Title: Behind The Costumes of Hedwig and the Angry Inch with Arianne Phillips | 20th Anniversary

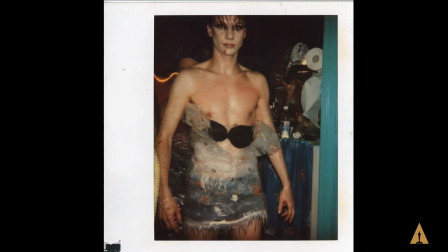And they were wrapped, literally plastic bags. and we sewed we we built up the plastic so much that i was able to sew trim on and i put grommets in it and this is a scene when um hedwig uh has really come to a
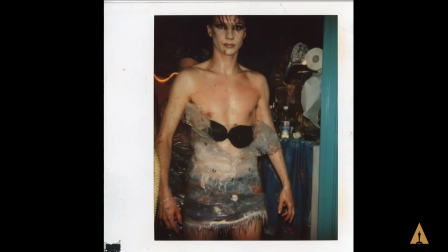point where she is tired of the the artifice and rips her dress and it's the crescendo of the end of the film and ends up leaving the stage naked so this is the stripping
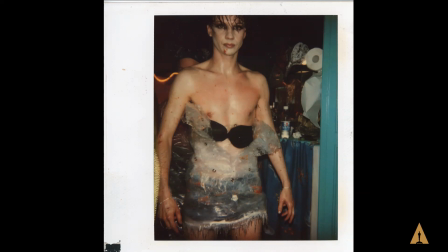away of the artifice of this you know and and gender this is really an interesting conversation now that we're having culturally about gender and this is really about Hedwig not subscribing to gender and just being true to who Hedwig is aha
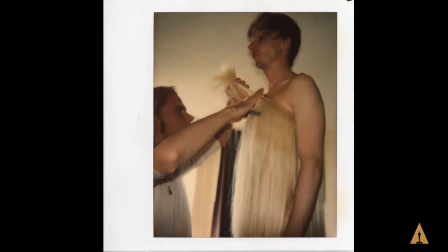the hairdress so my partner in crime on the hairdress is I um I enlisted genius uh hair wig designer and makeup artist Mike Potter who created Hedwig the original wig and the makeup design with John back in the clubs
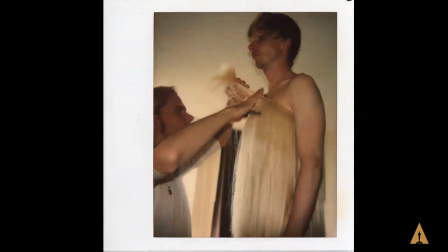of New York before it was an off-Broadway show and Mike has been part of Hedwig's evolution from, you know, the clubs of New York to off-Broadway to the movie, and then we all were reunited on Broadway in a few years ago.
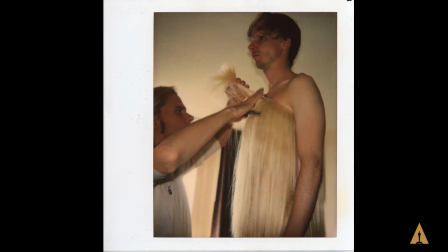So Mike Potter, I enlisted his expertise once we sewed these kind of wig, wig wafts, they call wefts, they call them wefts, west of hair, kind of like a fringe curtain.
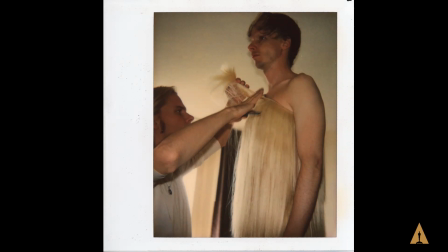And we, this was a Saturday, a day off during shooting in our hotel room in Toronto. And I think John, John ended up just crying in the middle of this. He was so tired, but we were listening to loud music and, and giving the costume a haircut.
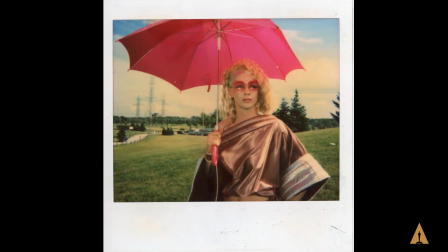This is a scene from set, a Polaroid on set from the Menzies Fair, which is kind of a riff on the, I guess, the Lilith Fair of the 90s.
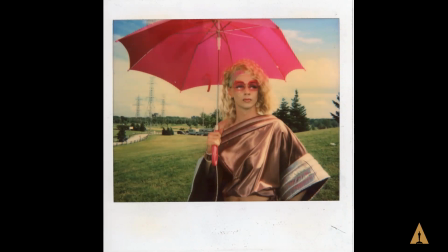And actually, this piece was designed by this really wonderful independent designer, fashion designer named Grant. And he was generous enough to loan this to me
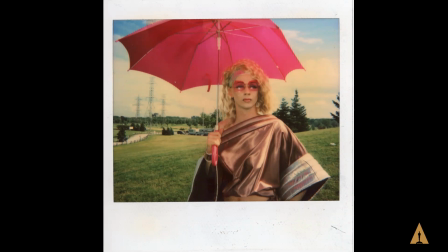for the shooting of the movie and I loved it for its scale and volume and it's it's oversized so it's like a a top um you can't see the rest of the costume but it was perfect for the scene and and um it was that was a beautiful day we were shooting
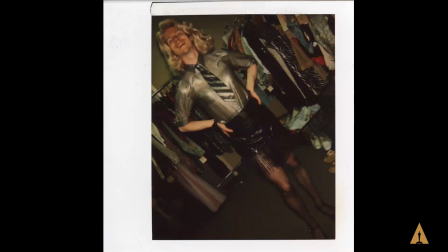so here we go so here's a fitting where John actually has kind of a stand-in wig so we could get a sense of you know what the hair would look like with the costume this is a costume in progress that we made for
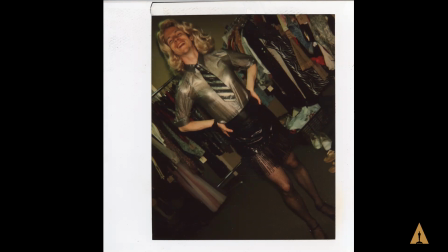sugar daddy the the song uh sugar daddy went ahead with literally gives a quote unquote car wash to a customer at bilge waters so there's john um in a very enthusiastic uh pose during the fitting.